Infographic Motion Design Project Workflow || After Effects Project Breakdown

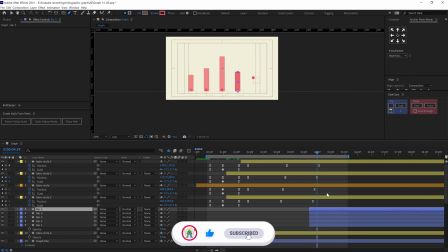then morph the shape into a rectangle and added a pop-up animation
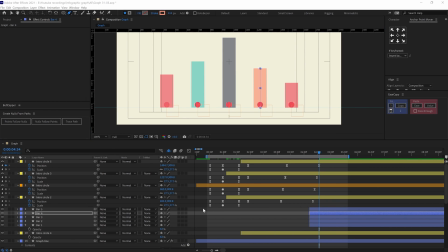for the bar so this is how i converted the line graph into a bar graph
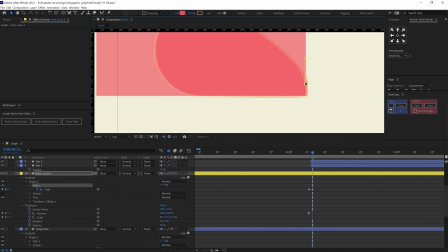then i offset the action so that one falls after the other
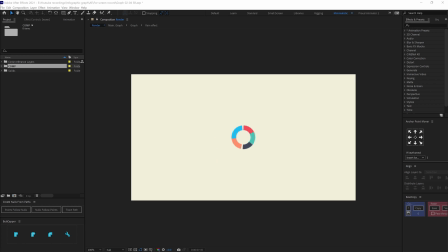to convert the bar chart to a circular pie chart i created a path
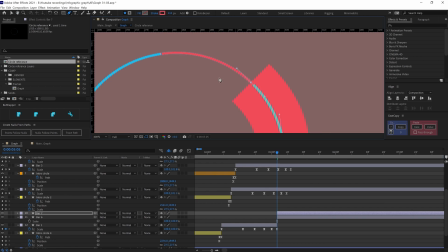from the bar chart which follows a long curved path and forms a circular arc then i added a trim path and
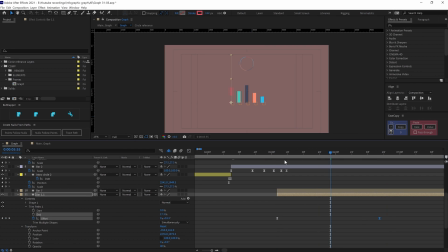adjusted the start and end value according to requirement and animated the offset under the trim path to convert this part into an arc.
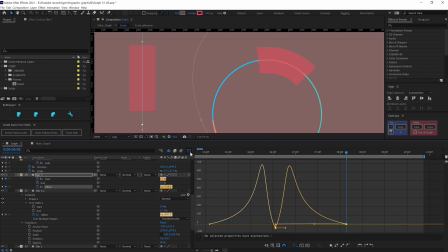Then I eased the star to give a feeling like low gravity acting on this shape.
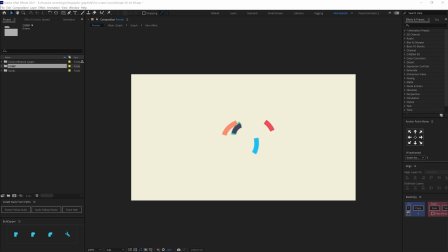So I distributed the path of the shapes in different ways before forming a circle.
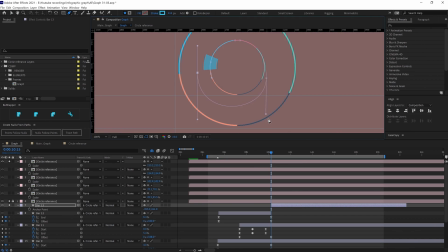After the circle formation I continued the shape path to a spiral path. Then used the offset under the trim part to continue the motion in this spiral path.
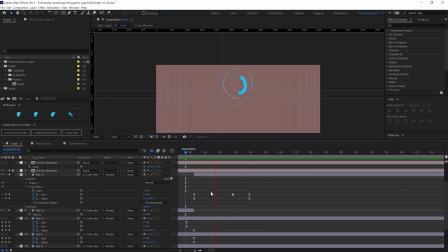Then I used the start and the end values to make them disappear from the scene
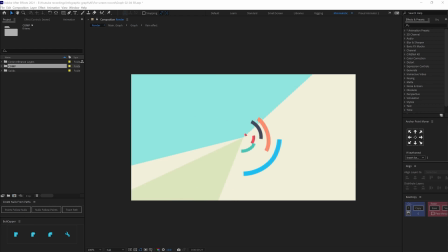at the same time i added a circle stroke and animated the n value
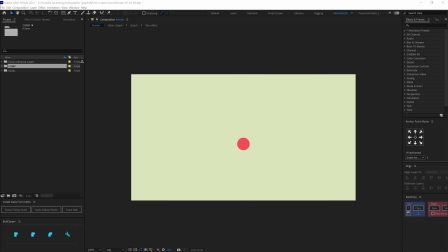under trim birth to bring the circle into the scene then i scaled up the shape to match the initial frame after the overall animation
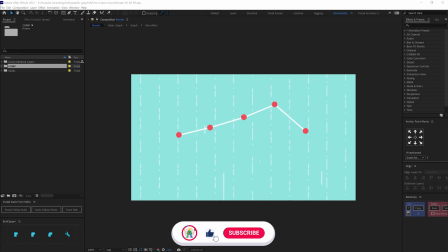is done i added some detailing to this line graph scene so after the line formation i added some motion lines to indicate the graph is
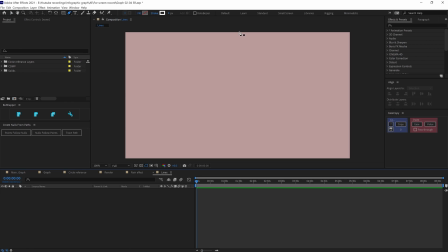fluctuating and moving on so for the motion lines I added a line stroke with the help of pen tool and then changed it to a dashed line then adjusted the value of the dash and caps according to requirement and then added another dash to add more variation to the dash in the line after
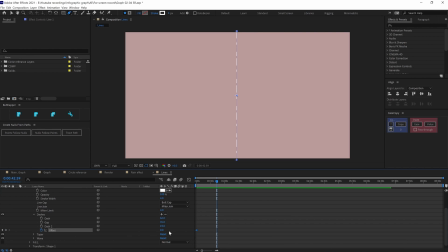that I animated the offset on the dash and then duplicated the lines multiple
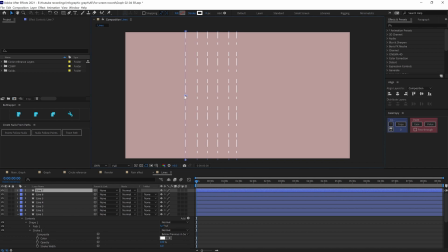times and here you can even use repeaters but I wanted to have control
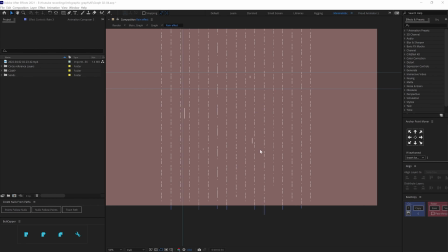over each of the lines to add more variation then I added another type of
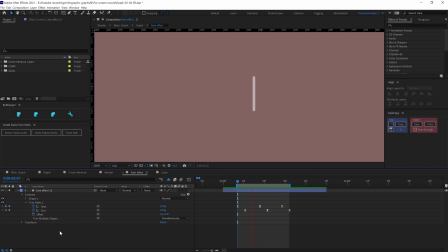motion line so for that I added a stroke and then animated the start and end value and here is how it looks so now the project
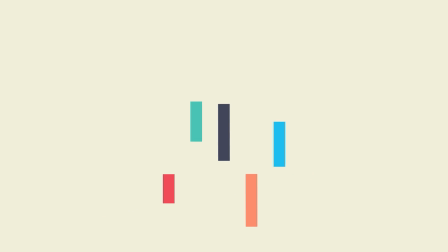is ready to render so that is it for this video I hope you learned a few important tips and tricks to help you in your projects so if you liked the video then make sure to hit
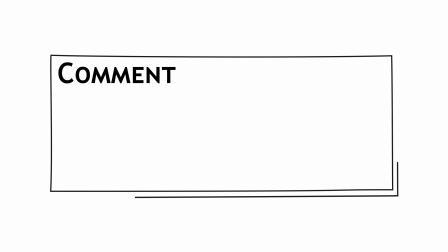the like button if you have any doubt regarding the techniques then make sure to comment down I would be happy to help you out and if you are here
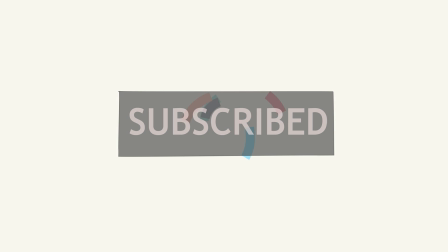for the first time then make sure to subscribe the channel and hit the bell notification button to stay notified for all the future updates until then goodbye